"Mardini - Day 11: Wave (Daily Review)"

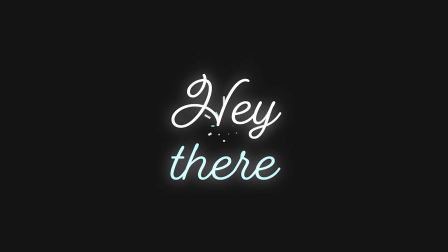[0:00]
Hey there, and welcome. So, Side Effects is holding a new Houdini art challenge called Mardini, which is starting on the 1st of March.
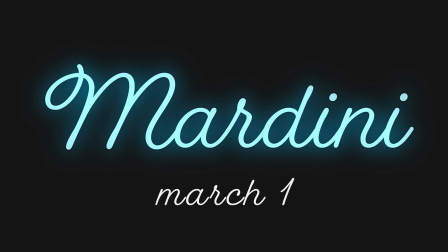[0:10]
The idea of it is to create an artwork in Houdini based on a daily prompt.
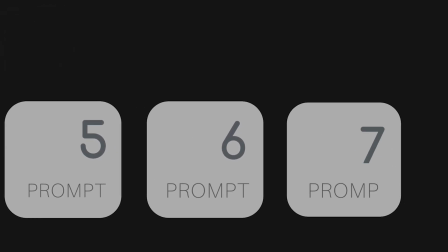[0:14]
That prompt is basically just a theme to base your artwork around. It's open to anyone who would like to enter, and if you do enter, it doesn't have to be every day.
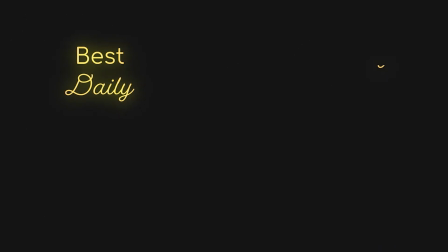[0:24]
Last year, there were prizes for Best Daily, Best Weekly, Best Collection, Best Overall Artwork, and for entering every day. So, as you may know, I won Best Collection in last year's Who Lie Art Challenge, and I've decided to do a daily review video for each day's entries.
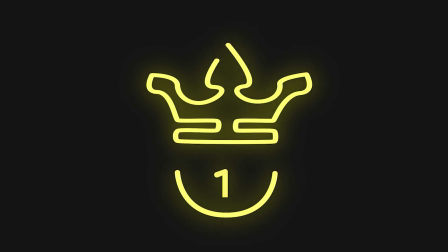[0:43]
I'm going to be talking about the winning entries, what makes them so good, and then I'm also going to be talking about some of the other entries.
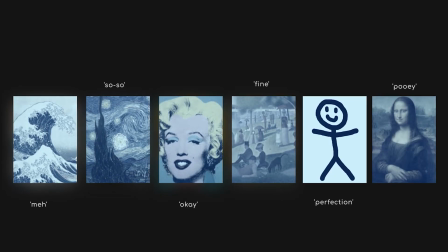[0:49]
I'll go over what I like about them, what I think could maybe be changed, and how they could have been winning entries in my opinion.
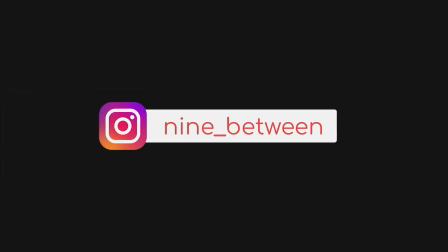[0:57]
So if you'd like me to review your entry, feel free to tag me on Instagram at 9_between. So with all of that comes a bit of a disclaimer. Everything that I'm saying here is my own opinion. It doesn't make it right or wrong. I'm just trying to give a critique that the artist can work from and hopefully something that you can learn from as well. I'm not trying to make fun of or insult or belittle any of the artists. I'm merely just trying to give some feedback in an entertaining way.
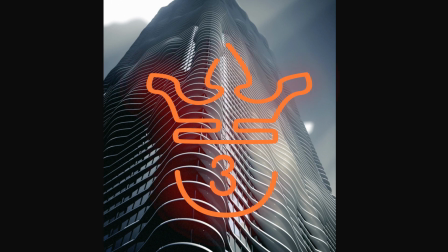[1:23]
So let's get straight into it. In third place for day 11 wave, we have this awesome entry by Adrian Lambert.
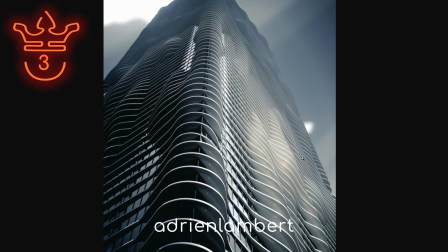[1:31]
What he's gone for here is definitely not the typical type of image that you would go for. There's nothing leaning towards the side of a natural wave. He's gone for the shape of a wave. So these waving elements within this building, within the structure.
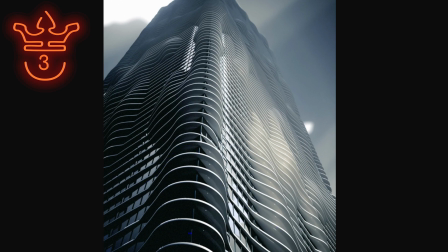[1:48]
And let's go through the elements that make this so interesting. So firstly, the camera angle. We really get a sense of the scale of this. By looking up at this angle, it gives you the idea of a skyscraper. There's also sort of relatable motifs or ideas, such as these windows, and we get an idea of the scale of a window.
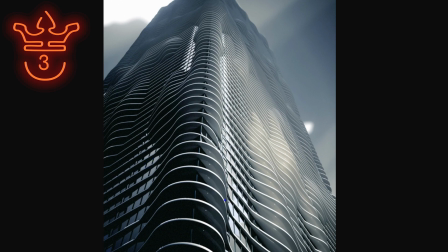[2:08]
So this really gives us a better idea of how big this might be.
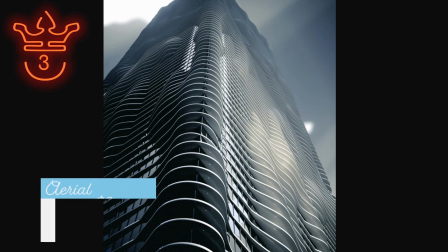[2:12]
The other thing is this aerial perspective, I believe it's called, where you sort of have this variation depending on distance.
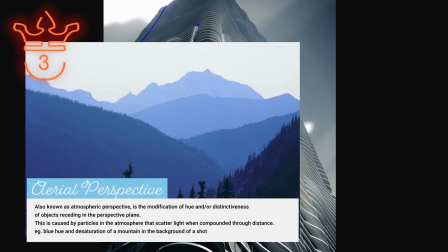[2:18]
I'll have a little description up of what it actually is, but it's basically this sort of atmospheric change to the object depending on distance from the camera. So this also helps with the sense of scale.
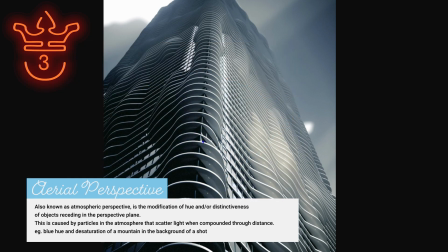[2:31]
They've got very ominous lighting. It really just makes this feel immense.
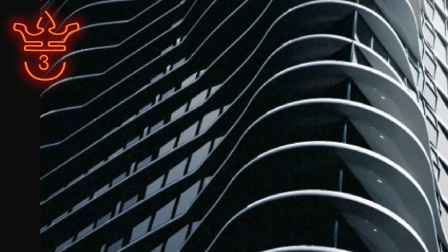[2:35]
They have some very nice grain. This is something that I haven't seen too often. But if you look at the grain in the shadows, I believe this is added in post.
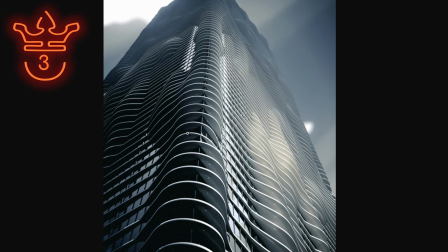[2:43]
I might be wrong, but I'm fairly certain that that's added in post. It's much too uniform to be just from the render. So I do believe that this is added in post. It gives it a more tactile feel, makes it seem less like a render and more like a printed image. So overall, awesome entry. Love all of the elements of this. I think it's amazing.
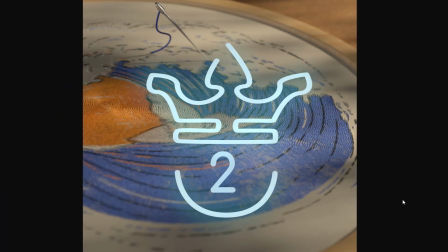[3:03]
In second place, we have this entry by Daniel Gods. And what he has here is this sort of tapestry.
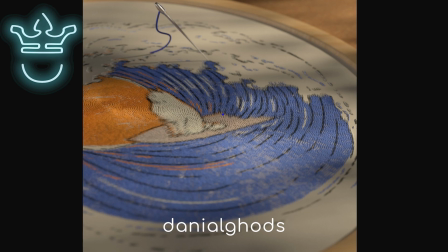[3:10]
So instead of going for anything like dynamic, he's gone for a soft-based approach. And really, this might be one of the best ways to go about doing it. You get the idea of a wave. He's got this artwork that has this wave pattern in it. And as always, Daniel's rendering is just so good.
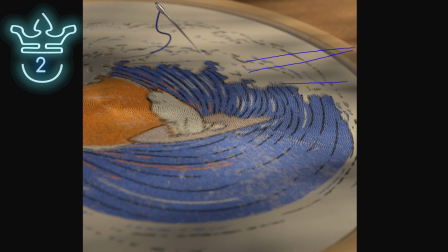[3:27]
So this variation in the light over here, this shallow depth of field that you see in the foreground,
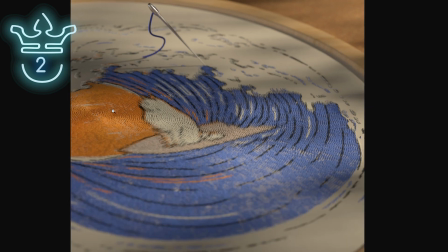[3:32]
the colors, the attention to detail, everything about it just looks so good. Can't fault him at all. I think that this is a beautiful entry, very well rendered. So yeah, props to him.
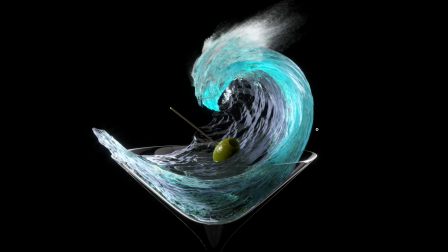[3:44]
I think that everything that he's done so far is great. And in first place, we have this incredible entry by Oscar.
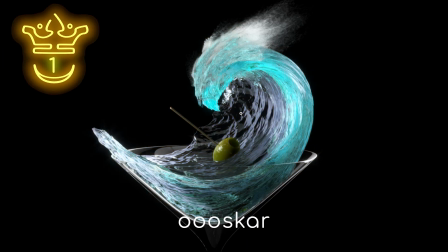[3:54]
Oscar. So this entry is potentially one of the best entries from both Who Lie and Mardini. I think that it's that good. Firstly, conceptually, it's brilliant. So he has this wave, but it's not really dynamics based, right? It's just a piece of geometry.
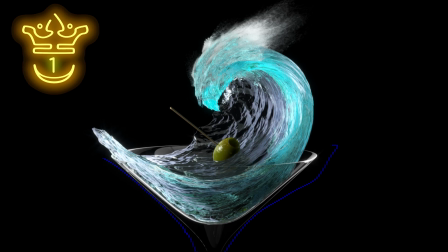[4:08]
And he hits two birds with one stone. Once again, you got the Martini or Mardini glass, little olive over here. And this render is just so good looking. So they have this absorption of the blue in the water. And this is something that you'll usually only see at depth, when water has a lot of depth to it.
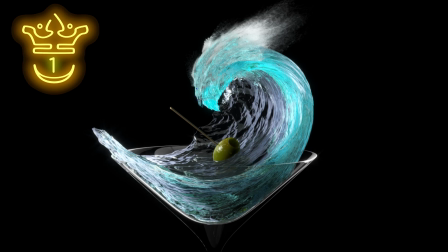[4:28]
But they did it at this small scale, and so this wave still feels substantial, like there's a sort of depth to it. This mist that's coming off looks incredible. It does look like sea mist in that it's not just a volumetric, it looks like there's particles to it.
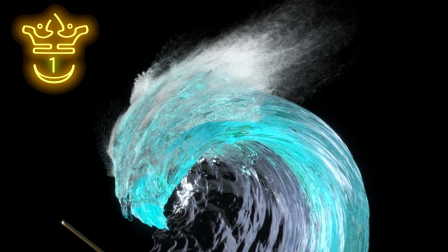[4:43]
So that looks incredible.
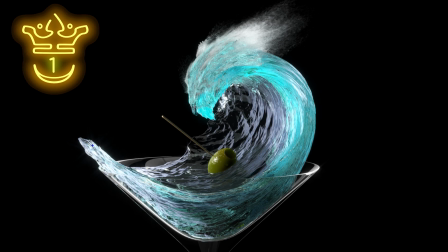[4:46]
As for all of the other elements, the light hitting here and doing this sort of sparkle looks incredible. And even though there's no real gradient in the background, this is one case where having this in a void makes it better because you're focusing on elements like lighting.
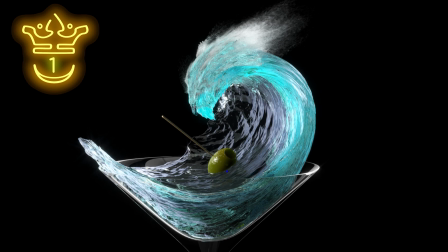[5:02]
The light hitting the edges, the light against the transmission, and then there's just this very fine attention to detail, such as the condensation on this olive. But yeah, I can't fault this at all. It's a near perfect entry by Oscar, so awesome stuff.
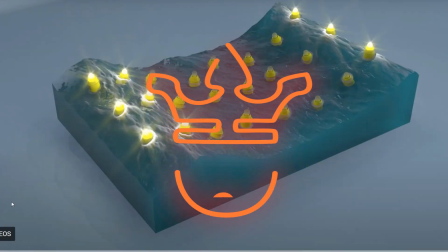[5:18]
In third place in the animation category, we have this entry by NQ.
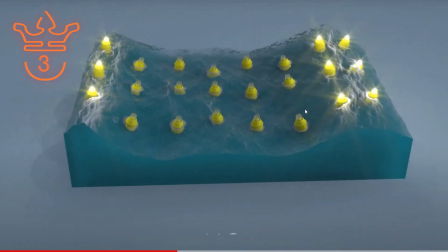[5:23]
And they have this wave that goes over, and as it hits each of these boys, they light up.
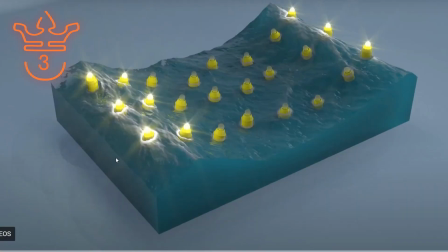[5:29]
So there's a couple of wonderful elements to this. Firstly, they've contained this, so they don't have to do ocean simulation.
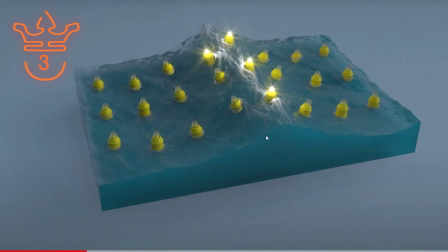[5:36]
I believe this is just ocean spectrum, right? There's no simulation going on here as far as I can tell.
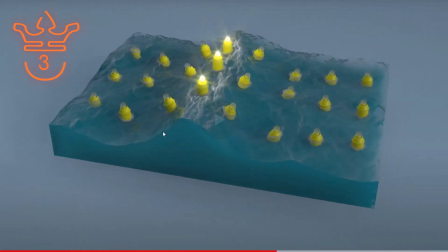[5:42]
And they just have this great sort of element where these light up.
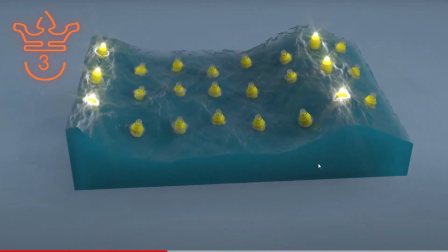[5:46]
By doing this, you're relying on some very unique elements to provide the detail in the shot.
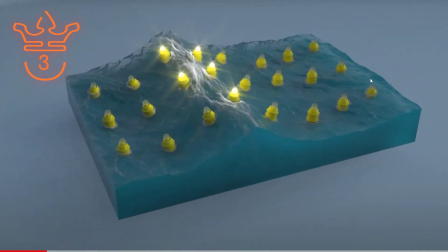[5:52]
Of course, they could have just done the wave, but it may have been boring. So they add this extra element with these as they light up.
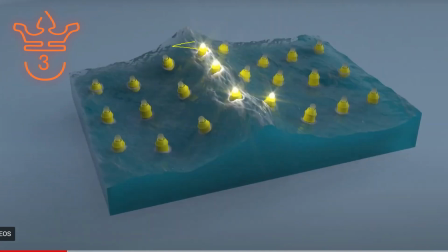[5:59]
And of course, the light adds so much detail to this. You end up with these light streaks once again, and it just looks great. So wonderful entry by NQ. I think they did a great job with this one.
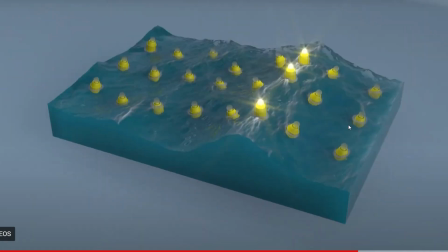[6:11]
Unique concept which has been executed excellently. So yeah, love it.
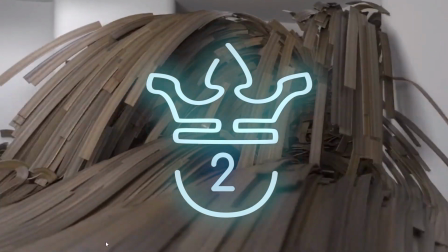[6:17]
In second place, we have this entry by Peter Akara. And this is once again a very unique take.
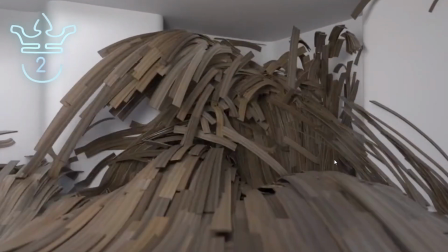[6:25]
They have these sort of what looks like floorboards basically, but these sort of ribbons of wood.
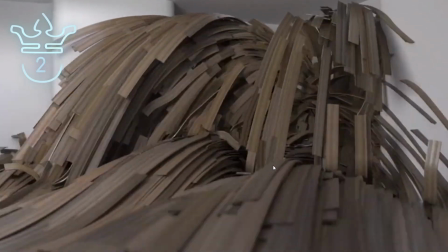[6:31]
And the way that it moves is very interesting. They've gone for something that's not really dynamics based as far as I can tell.
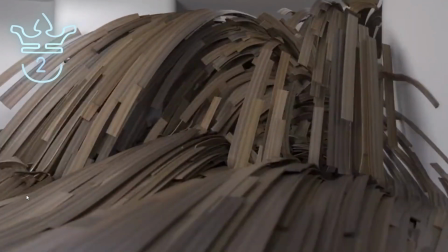[6:39]
Once again, this does look like SOPs to me. I think this could be just a lot of curves with a sort of carve or something going on.
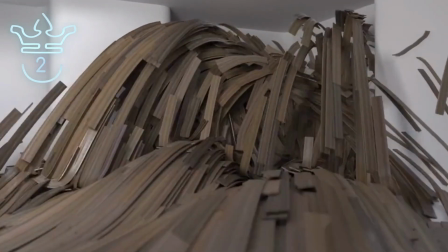[6:46]
But yeah, they've got this great motion going on in a way that doesn't rely on the usual expected sort of water simulation.
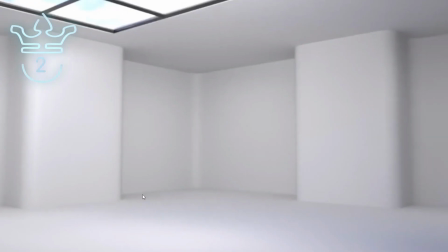[6:54]
So wonderfully done. They've got a good lighting setup where they have the light coming in from the top.
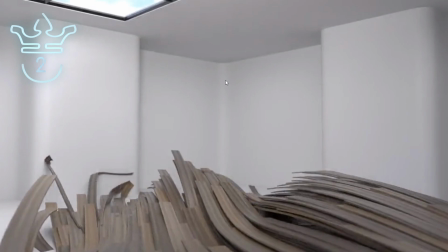[6:59]
And the setup feels a bit like an art gallery or something like that. And there's just a very good feel to it.
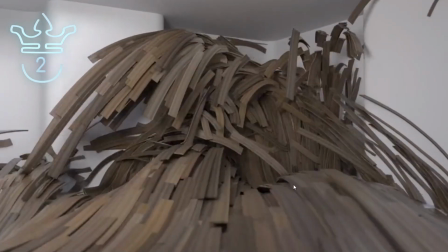[7:05]
They don't really have to rely on realism or anything because a lot of the interest in the shot just comes from the movement.
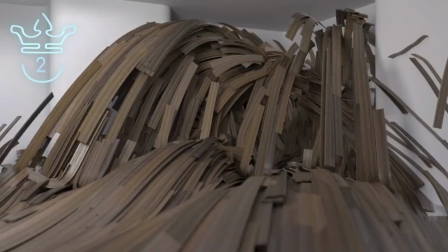[7:12]
So yeah, I think that this is a very interesting entry, conceptually very different, and that makes it fun and enjoyable. So I like this entry a lot. I definitely think that it deserves a top 3 place.
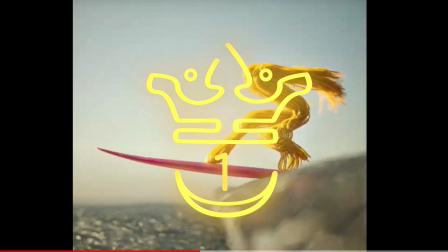[7:25]
And in first place, we have this entry from Toast. So they've got this lighting that really sets the scene as a surfing scene.
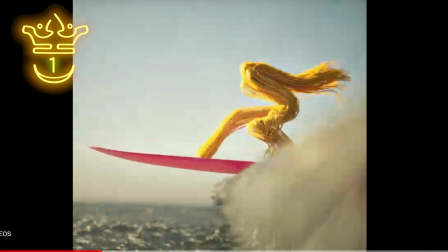[7:33]
This is kind of what I picture when I think of surfing, right? This sort of scene. Once again, they've taken a very archetypal scene, something that we are familiar with, and they've abstracted it. And so they've got this pink surfboard, once again, very simple geometry.
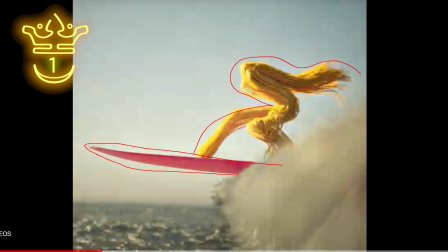[7:49]
They've got this great spaghetti dude in this very dynamic pose, where it sort of looks like, you know, either arms or hair towards the back, and this leg up front in this dynamic pose. And by doing this, once again, they're avoiding having to do any sort of complex modeling or rigging.
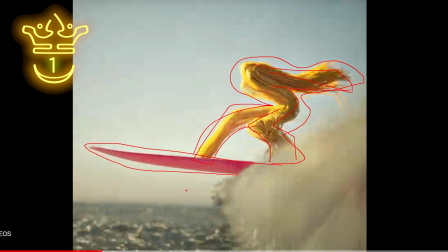[8:07]
They just have this spaghetti creature. I keep calling it a spaghetti creature.